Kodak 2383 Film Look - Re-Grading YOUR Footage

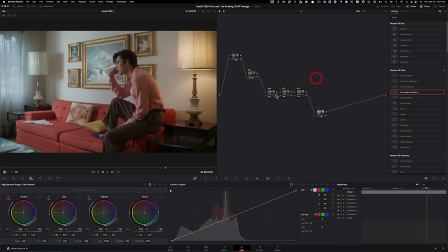And if I do before and after, you can clearly see the kind of separation we started creating in our image. So that's where I'm going to park that. The next thing that I wanna do is now I wanna go to my look, and here I'm gonna type in look designer.
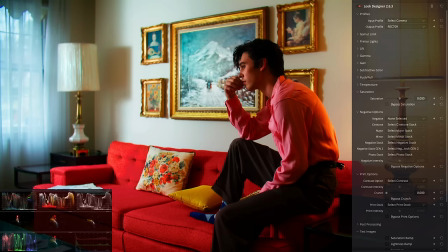It's a tool created by Dado Valentic and I absolutely love it. I pretty much use it on every single gig I work on. So first when you drop it on, it's supposed to give you a Rec 709. So that's why it's double LUTing right now.
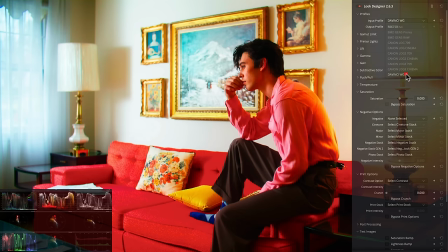So we're gonna go ahead and change that and put both of these to DaVinci Wide Gamut since that's our scene referred color space we're working in.
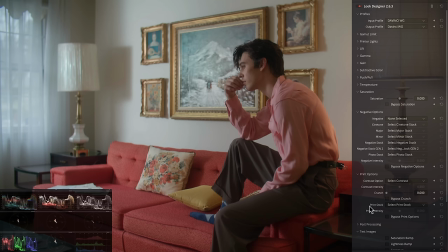And now it's unaltered, okay? And now what I wanna do is I'm just gonna be fudging with the print options right here.
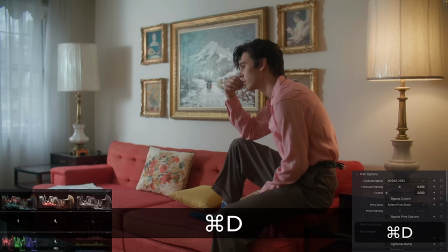So I'm gonna go under contrast option and I'm gonna select Kodak 2383. And right off the bat, just look at this image and what it did.
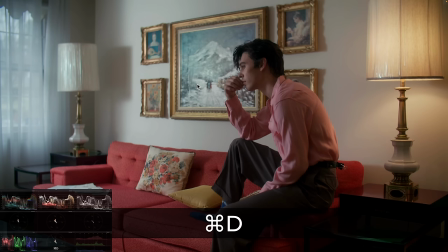It created a nice luma separation, which gives us the illusion of that there is a color separation too, right? So it enhances and just makes everything three-dimensional. Looks really, really good. I'm buying it. Like if we were to park it here, we're good because we did most of the legwork right here to create that neutral image that our client asked for.
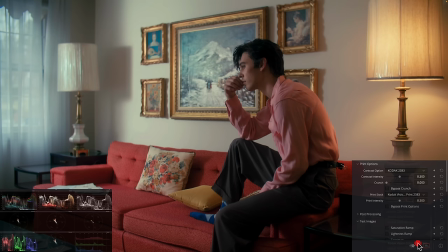Let's take it a step further. So I'm going to go under print stock and I'm going to select Kodak Vision Color Print 2383. And as soon as I do that, look at the amount of colors that came in and how they're separated, which is a true nature of this film stock.
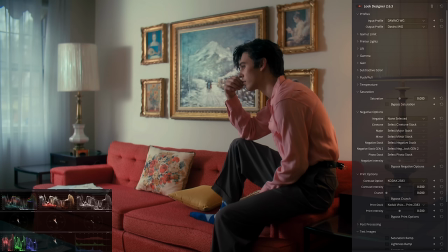So it created that color separation once again that our client wanted.
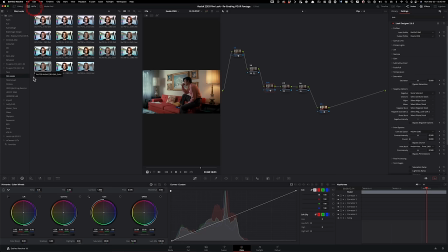The best thing about this method compared to using, let's just say, film looks from Resolve is that these are Rec. 709. So you can't eventually turn it into HDR. And more importantly, they are working with Cineon Log,
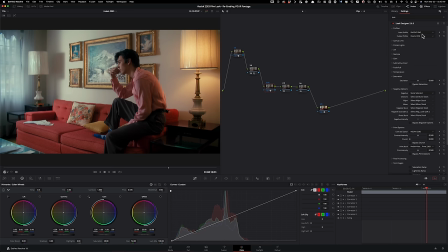which is just not as clean as when you're working in your scene referred, in this case, DaVinci Wide Gamut.
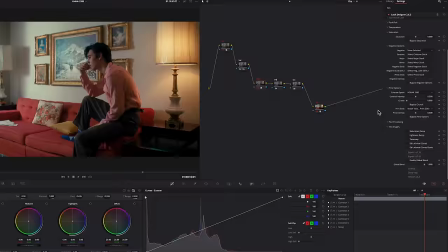Or if you want to work in ASUS, you can do the same thing.
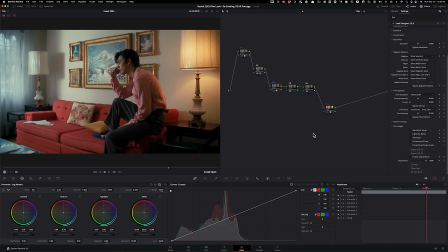And to top it all off, you can just go down here, click on Export LUT, and then this gets converted into a LUT. So let's say if you want to pass it on to an online editor that's working remotely, you can just easily do this instead of having them buy the actual plugin. So there's so many advantages of using this plugin.
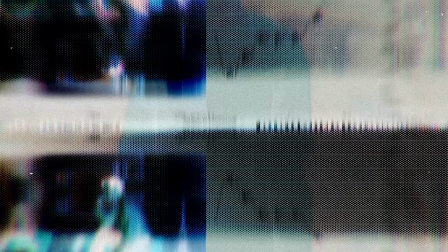And most importantly, if you're part of my masterclass, you get 20% off on this tool. And speaking of, now let me take this opportunity and share an exciting news. The doors to my masterclass are now open.
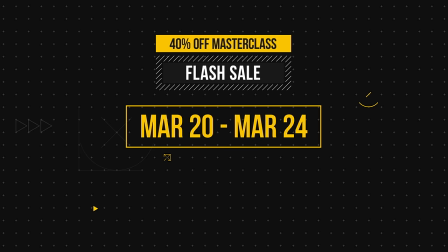And from today until March 24th, you can save $400 off if you sign up right now.
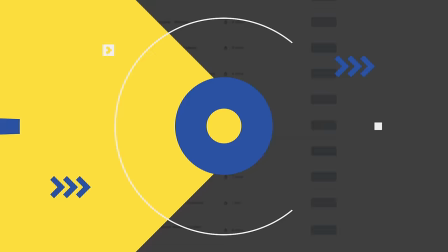Let's see what's inside FCM. 267 plus curated on-demand lessons,
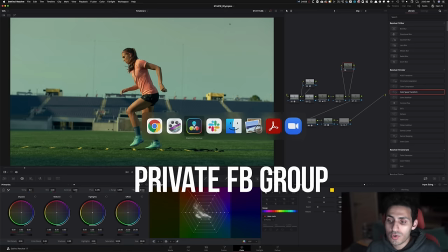100 gigs worth of professionally shot practice footage, access to exclusive Facebook community,
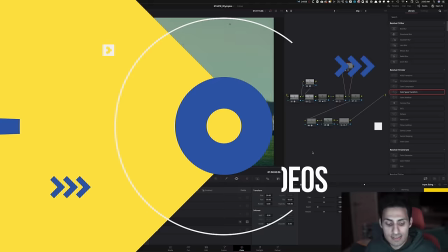weekly coaching videos with tailor-made feedback,
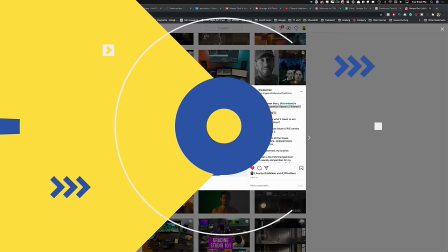$1,000 cash prize for the FCM Challenge winner, discounts on the best third-party plugins,
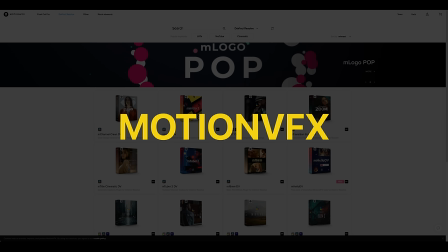Film Convert, Dehancer, Color Lab AI, Motion VFX, ShotDeck.com.
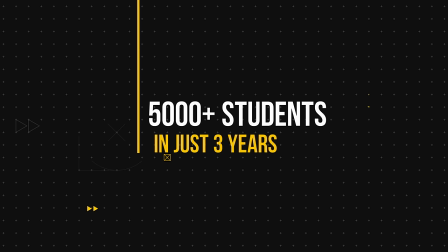FCM is the fastest growing color grading course. We have over 5,000 students in just 3 years.
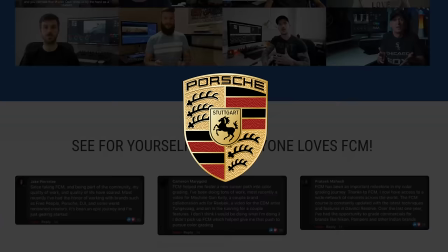Our students are working with tier one companies such as Nikon, Porsche, Company 3, DJI, Formula 1, and the list goes on. To make it a no-brainer, I'm throwing in a 30-day money-back guarantee. So if you're not satisfied, you're going to get your money back. Link is going to be up top and also in the description.
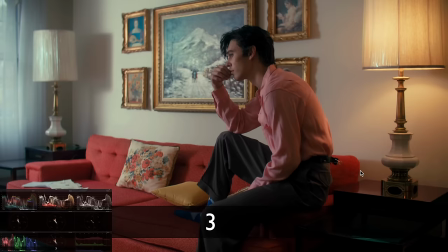So go ahead, sign up for the masterclass. Now back to the tutorial. One thing that I remember the client said is that don't push it too much.
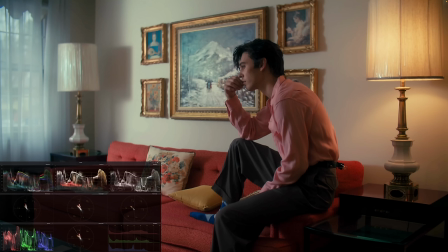And I feel like the shadow detail is kind of getting there, right?
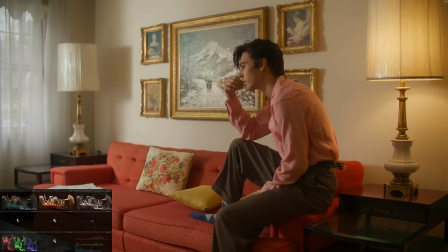Like if you look at the scopes right here, my Luma waveform, we're kind of crushing the blacks almost, especially when I compare it to the Rec.
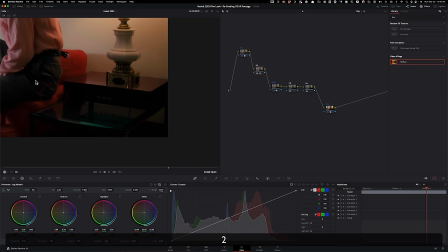709. Like there's so much information here where our image is just kind of getting in that space.
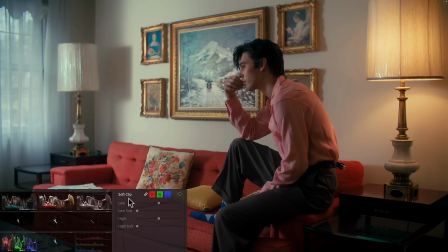So what I want to do is I want to go under my balance node right here, and I'm going to show you this technique.
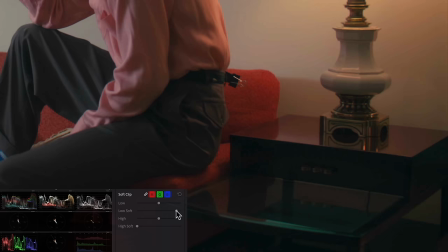Under your soft clip right here, under your custom curves, just grab this and bring it up.
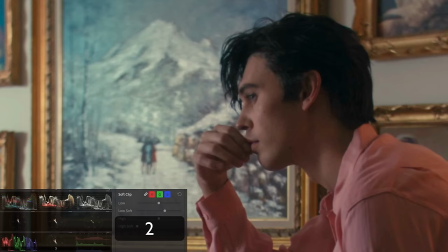And I want to bring it up. I don't want to bring it up too much, but I want to put it somewhere around here.
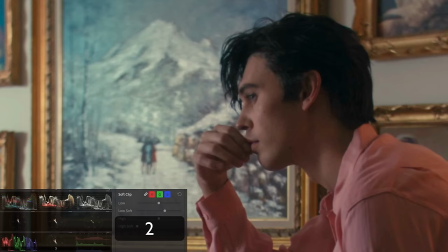And if I were to go and just look at his here as well, if I go before and then after, you can see how much information we're bringing back.
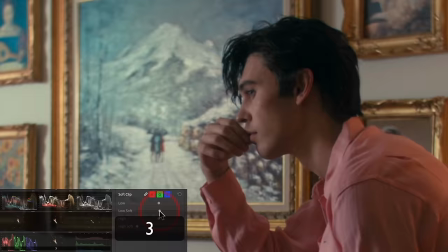I think we can kind of split the difference. So I'm going to pull it back a little bit to something like that.
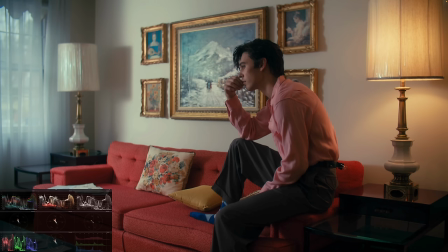And I feel like that does the trick and makes it look really nice without sacrificing the contrast that comes with 2383.
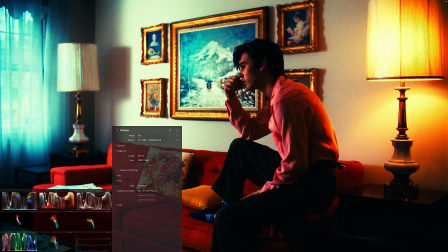We don't want to lose that. Okay. Now the last step is going to be Filmbox, this tool right here, another paid plugin.
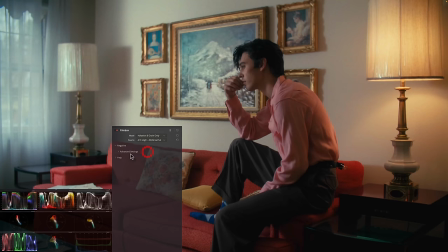First, when you drop it on, again, it's going to do the same thing. It's trying to double LUT the shot. So what we're going to do under the mode, I'm just going to select halation and grain only, since this is going to be used for texture and it's already doing a lot.
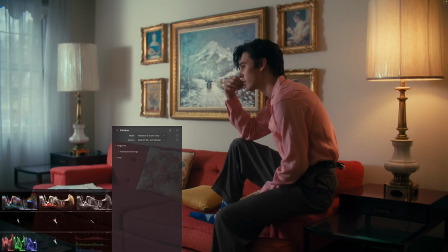Okay, so let's go ahead and change the source to DaVinci Wide Gamut. And if I can find it, DaVinci Wide Gamut right here.
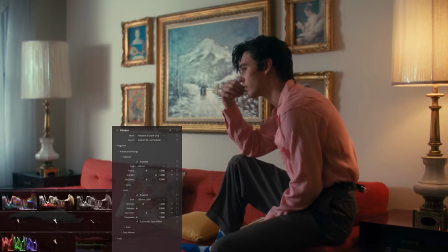Now everything looks proper. And I'm going to go ahead and look at these options.
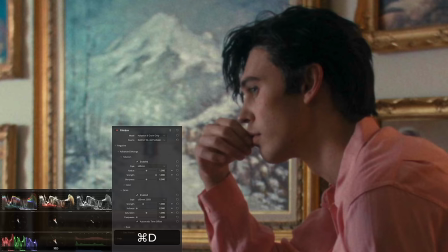So what I want to do is under my sharpness, because sometimes what happens is that you drop that on and it just makes the image a little too soft.
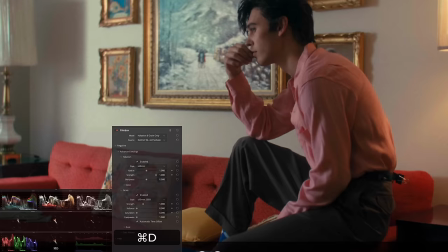In this case, I don't think it's necessarily doing that. So I'm going to leave that on. And under grain, what I want to do is I want to kill the saturation of the grain because I just want a monochromatic grain.
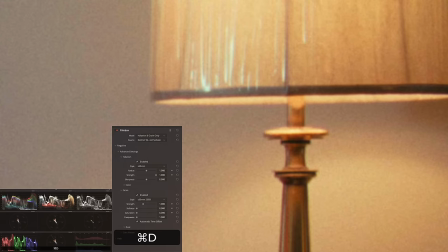And I really like how heavy this grain is. So I'm going to leave that on as is. But look at how beautiful this halation is.
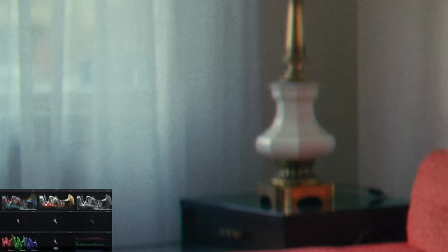It just does such a beautiful job, so natural. So I want to leave that on.
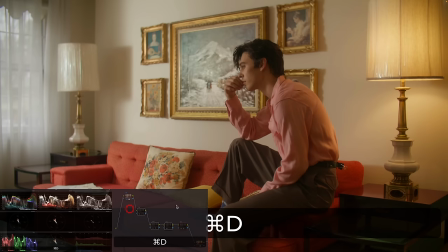And I think we're pretty much done. So if I were to kill all of this, like where we started to where we ended up, we started with the balance.
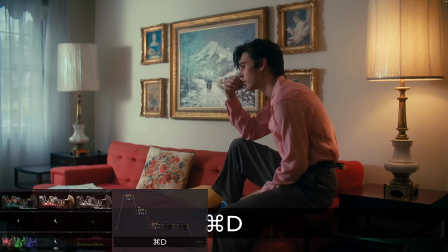So we neutralized the image. We balanced the image first. Then we dropped the 2383.
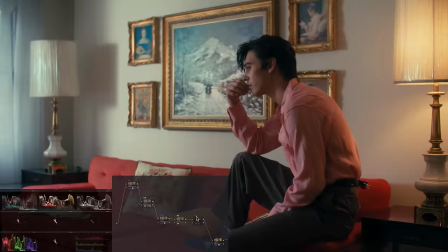That was their request. They wanted that. And they wanted tons of color separation. So the color separation is right there. And then we didn't really use adjustment because we didn't have to.
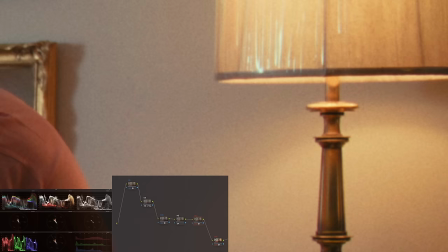And we went under texture. and added grain and then halation to really make it look like film.
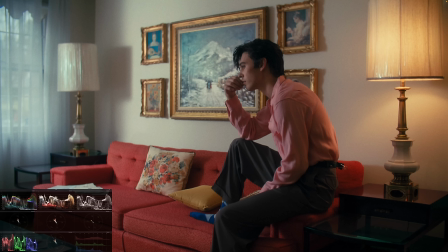None of this came at a cost of losing colors. We have so much color density here. We have perfect contrast without losing anything. And we have tons of color separation when it comes to like the window light compared to the lamp. And this will be our final look. And as promised, we achieved our objective in the most natural way possible. Make sure to like and subscribe, hit the bell icon if you enjoyed this video. And if you want to participate in this series, the link to the Google form is in the description below. Thanks for watching, and I'll see you guys in the next video.